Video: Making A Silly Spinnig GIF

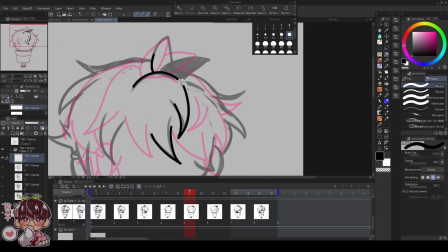But these kind of like spinning gifs or like little turnarounds for my OCs are always like a fun
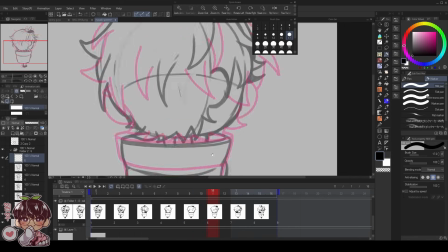way if you want to do like a very simple kind of animation that's not like just a static kind of
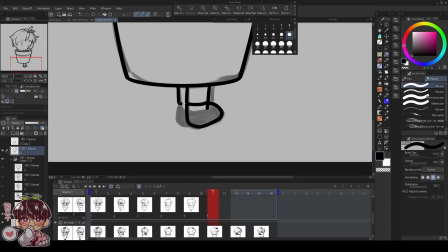front-facing character with like a waving hand or just like simple blinking. The turnaround is just kind of fun.
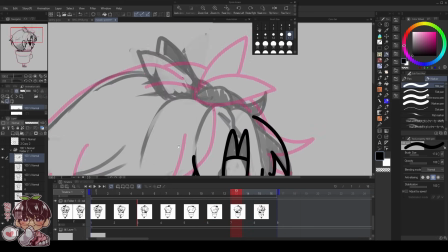I don't think I did the best in terms of interpreting how I wanted Masaki's hair to be when it's turning in that direction.
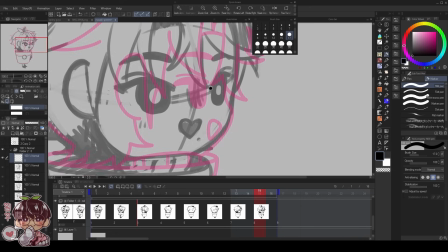Luckily, having the sprout, or if I didn't add his sprout, then the ahoge on his head,
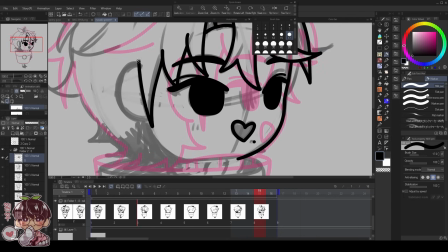like the little tick of hair that like comes out of his head, would help me give a little bit more direction of his head spinning,
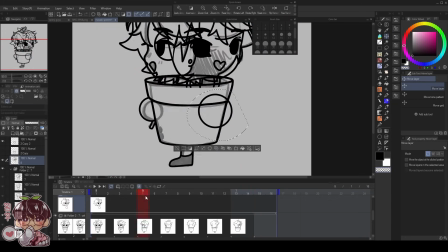because it is placed more on, I guess like on the canvas. It'll be closer to the left side of his head, more so than in like dead in the center.
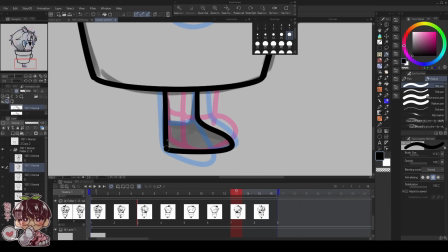And then one of the biggest problems I had, and I noticed this when I was sketching right away, is that his body,
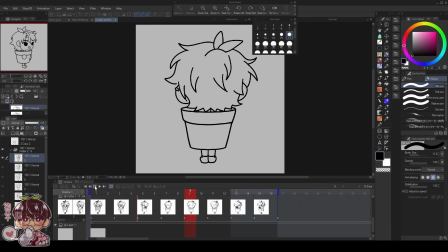or the way how chibis are proportioned, I was not able to put his neck directly in the center of the pot because of where his head is,
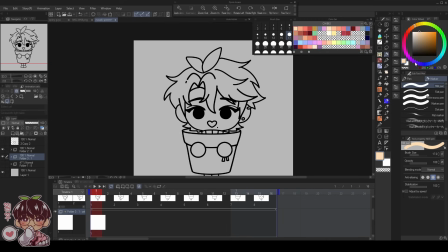because it's so huge and large.
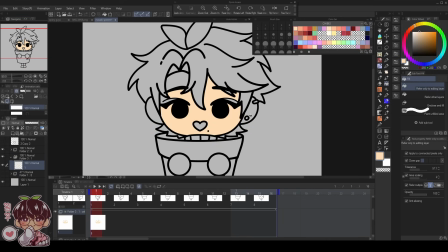So there are times where it feels like his body is pushed more forward towards like where his hands are on the pot. So because I knew I wasn't going to be able to correct it properly,
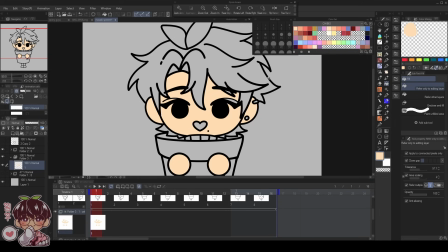I ended up just pushing that portion a little bit more, so making it actually look like he's more towards the front of the pot while he's spinning.
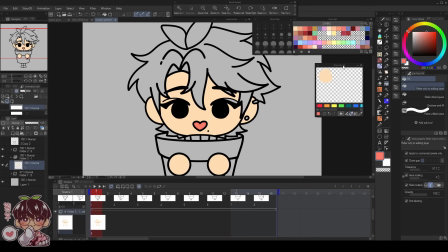So that's something I wish I kind of considered and fixed prior to doing the line art, but that's something for future me to worry about if I ever want to redo these. But next up is coloring. So I went ahead and made another folder once again,
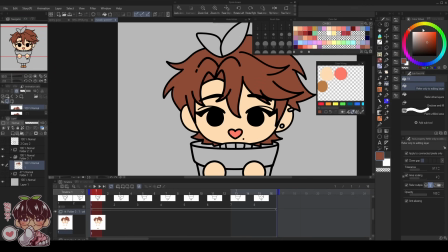but I placed it underneath my line art and above my sketch so that my line art can remain on top.
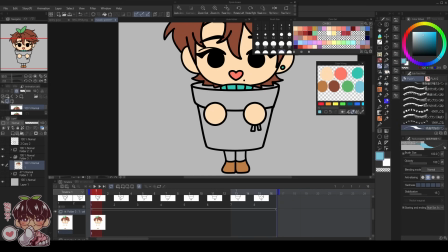And for every frame of line art that I want to color,
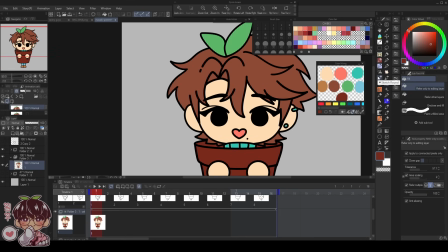I do set it to the reference layer so that I can easily bucket on a different layer
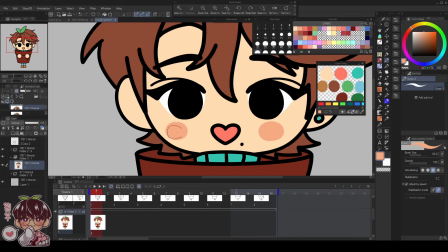and not have to worry of going back and forth so often to make sure that I'm filling the right line art,
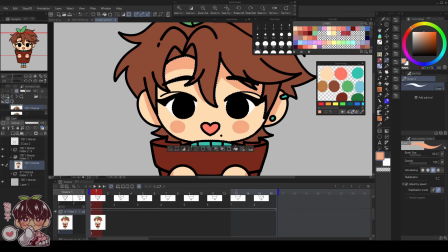if that makes sense. So because of that, it does make it a lot easier for me to color. That's
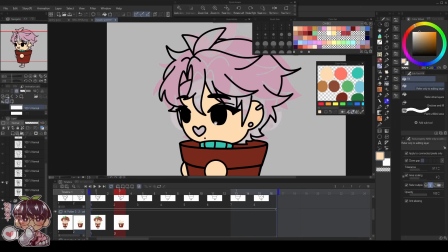like one thing I found a little bit annoying whenever I work on making like the little spinning guys on Procreate,
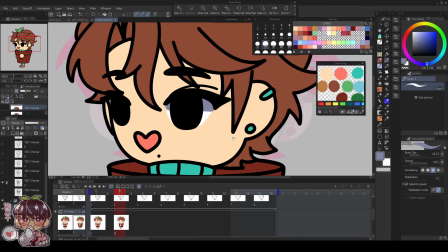is that it's a lot of back and forth of having to go and sift through your layers,
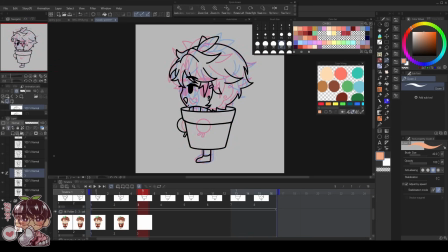and like the organization's a little bit more difficult for me to navigate because there's so many layers together.
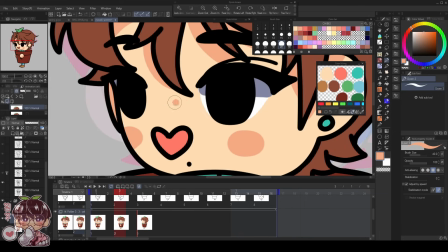And usually by the end I do end up merging some of the layers together so that I condense it,
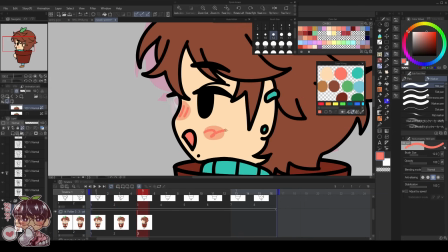rather than having, I think it's like 4 different layers per, or it's like even 5 at this point I think,
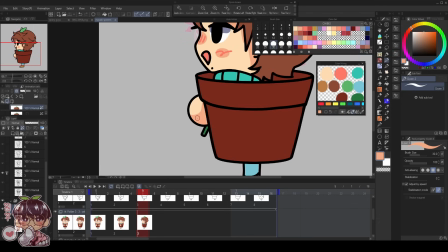per folder, which happens to be a frame for animation.
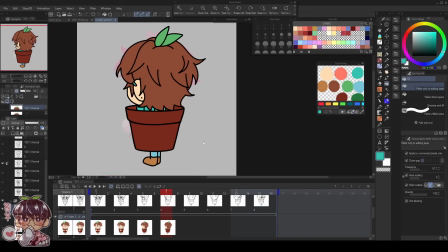So if I do have 8 and I have at least 5 including the folder name, then let's say it's 6, so I might have like 48 things to scroll through, which is very annoying.
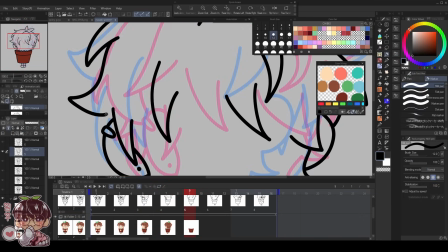I don't think this is like the proper way, but I would actually have to add in shadows and our highlights afterwards.
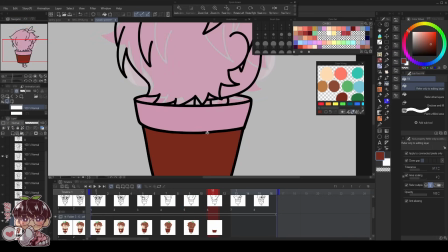So I am mostly doing just the base coloring for Masaki,
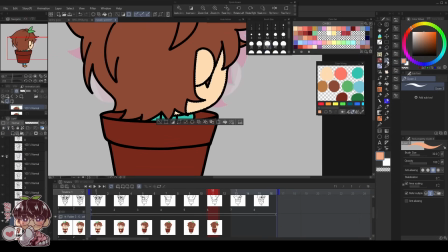but I decided to do the shading for his skin pretty much like right away when I started to fill in our flats,
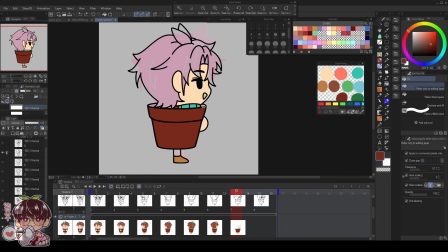because I knew what color I was going to use for our overall shadows,
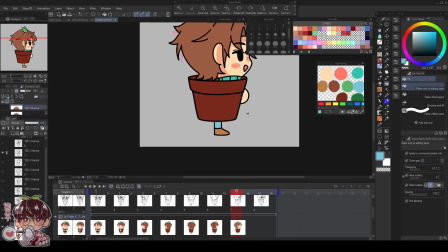which tends to be either like a bluish purple, a purpley red, or something like that.
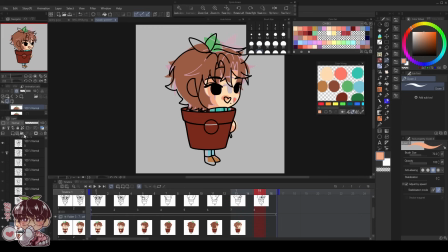And I feel like it just doesn't work as well for the skin. And oftentimes, because I do lean it a little bit on the cooler side,
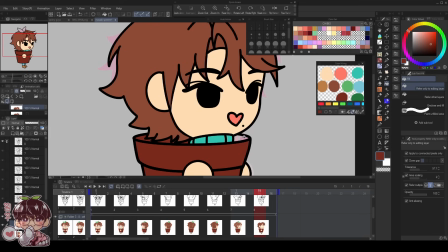it just looks a little bit more like gray on top of like our beigeish, peachish base for his skin tone.
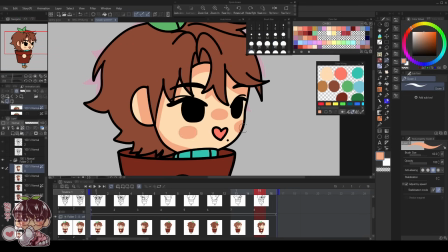So instead of doing that, I decided to just shade as is. I'll add in like the little blush lines and everything,
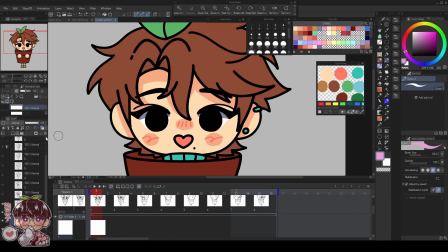and then I will do shadows and highlights for absolutely everything else right now on their own separate folders.
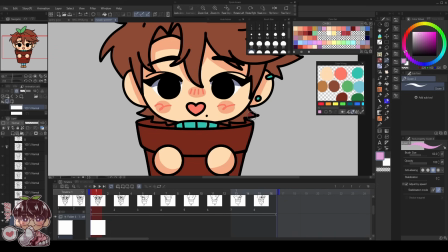So I made another folder above my coloring layer but below my line art still, and set that entire folder to multiply.